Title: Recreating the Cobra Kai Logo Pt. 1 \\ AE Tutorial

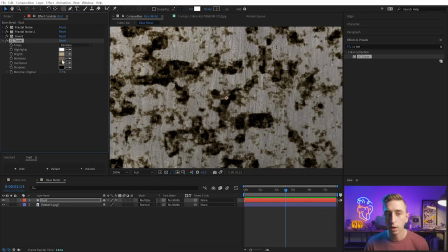16:29 But I might change tritone to pentone so I have these four colors to deal with those less than white pixels.
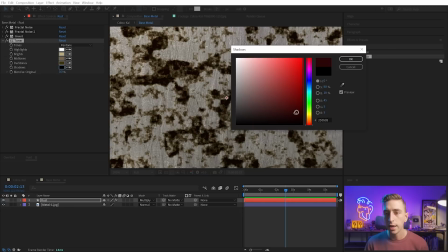16:36 And it's already kind of a rust color, but I want to grab the shadows to start with and just make this a very deep, dark red color so it's not pure black. And on the dark tones, I'll make that a little bit more orange, maybe brighten it up a little bit,
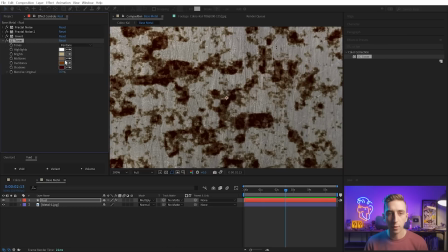16:50 bring it a little bit closer to yellow, and then we'll grab the mid tones and do kind of the same thing.
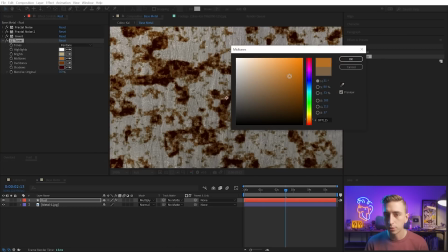16:54 Saturate it, play around with the brightness values to see how that affects the texture, and then grab this bright section and do the same thing. So maybe this one will be a little bit closer to white.
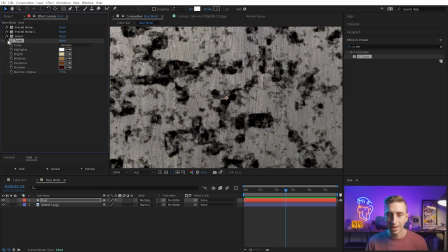17:05 But now I've turned this kind of dark texture into something that kind of resembles rust. And I can always play around with the brightness and the contrast of both of these to dial back how intense that is.
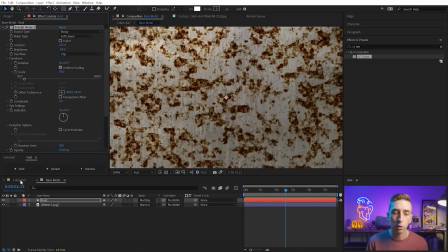17:17 But now that we've gotten that applied, let's go back to our original comp and see how it's updated the logo.
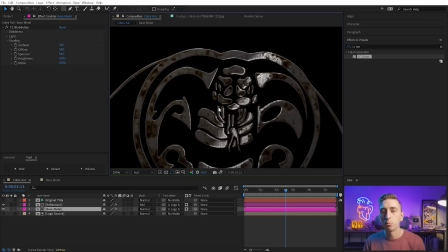17:23 And right away we can see all of that texture shining through. It looks much dirtier now. It has a lot more grit to it. And if I move the reflection around, you can even see that that's also affecting the reflectiveness because we've set this all up based on that base metal pre-comp.
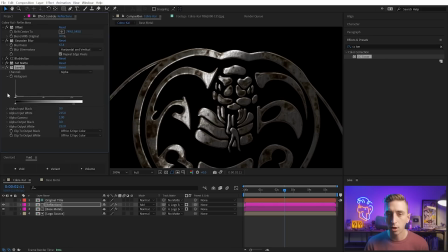17:38 So again, I can come into here and I can back that off if I want it to shine through a little bit more and light it up, but that adds a lot more texture to that base metal that I think fits this a little bit more.
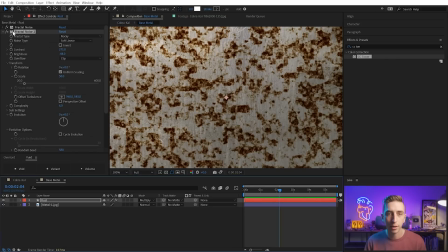17:49 And like I said, we can always go into here and modify the brightness and contrast of either of these, change the scale, and completely dial this in to whatever look we need. You could even add in another layer of rust if that's something you think could help.
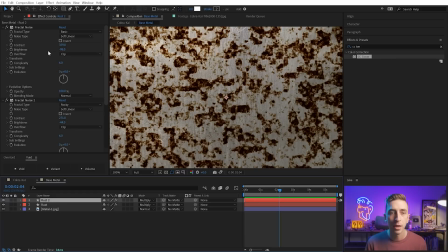18:02 So maybe I want to duplicate this layer and maybe just turn the brightness down a little bit,
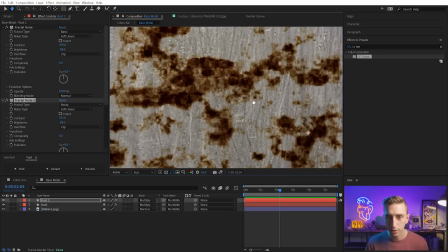18:07 and that will just darken those darkest areas a little bit more, so it gives it a little bit more depth.
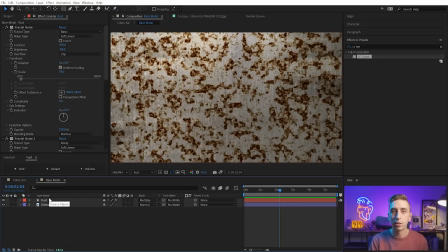18:12 I don't think I need that, but I just wanted to point out that it's very easy to dial in the look of that rust however you want using some very simple controls.
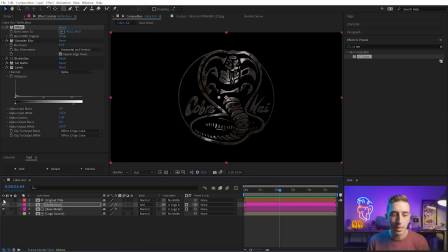18:20 But now that we have that rust applied, let's take a look at another layer of detail from the original logo, which is these flames. Now originally I was thinking that maybe I could recreate these flames in After Effects. Since it is a blurry reflection, it won't have to be that realistic.
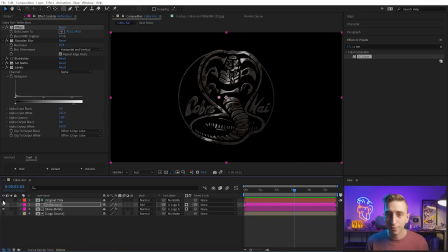18:34 But then I realized we're living in the future. I have a phone that can shoot HD at 120 frames per second, and I have a fireplace in my home, so I just went out and shot my own flames.
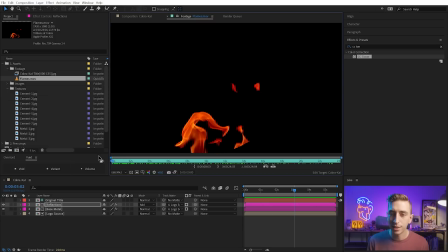18:43 So in the project assets, you can find under the footage, there is this flames footage that you can just apply to any project that you want. It's free, yours to have and keep, but it's going to work perfectly for this reflection.
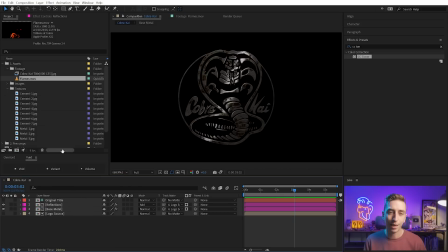18:55 I'm pretty sure the show used 120 frames per second for their flames, so it matches really well. What I want to do is duplicate this reflections comp and rename it flames reflection, and I want to replace this comp with this source footage.
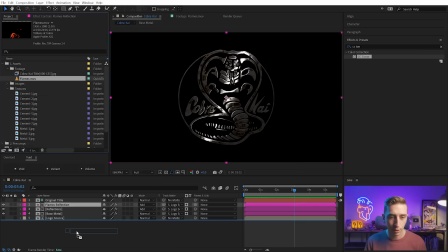19:10 And to do that, I can just click and drag this to the comp or down here in the layers and hold down Alt or Option on a Mac. And when I let go of my mouse, it's going to swap the source. So now those flames are keeping all the attributes of the other comp using all of the same effects.
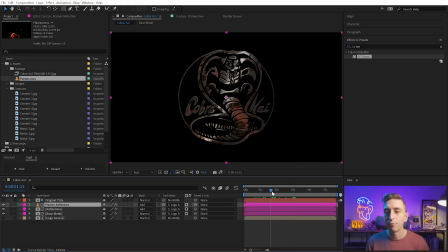19:25 Blend modes, track mats, all of that is still there, but we now have flames in the reflection and you can see just how good it looks. Now, I think the blur is a little bit too extreme. The original didn't have so much blur to those flames. You could see the definition a little better. So I'm gonna just just pull that back so it's not quite as blurry.
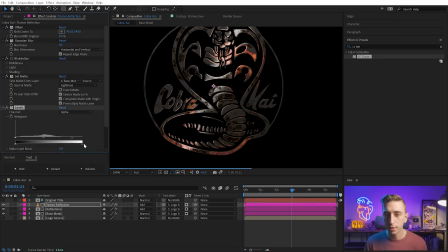19:43 And I think I also want to make it a little bit brighter. So I'll grab these whites and I'll bring that up on the output white. And now that's showing up very nicely in the reflection of that layer. I might even grab this part and bring it up more just to boost it a little bit.
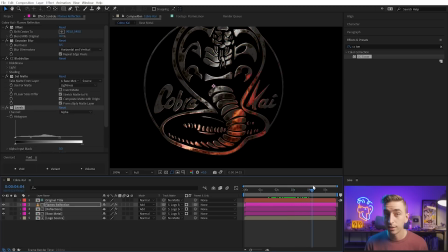19:57 And now that's traveling up the logo very, very nicely. It adds a lot of realism and life to the entire thing. Now I might even make that a little bit softer if I go into the CC Blobulize effect, turn that softness up to something more around 10,
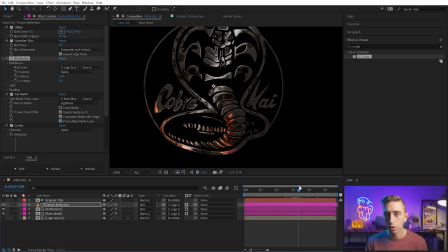20:11 12 maybe, and that's gonna wrap around the edges and bounce off the actual contours of this logo a little bit more. I think we're in a really good spot here. If I play this back, you're seeing something that looks very similar to what was in the original.
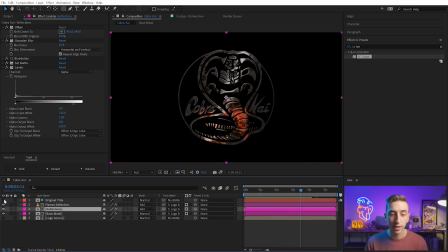20:25 I would just like to add a little bit more lighting to the reflections. And let's take a look at that original title again to see what exactly we can pull from.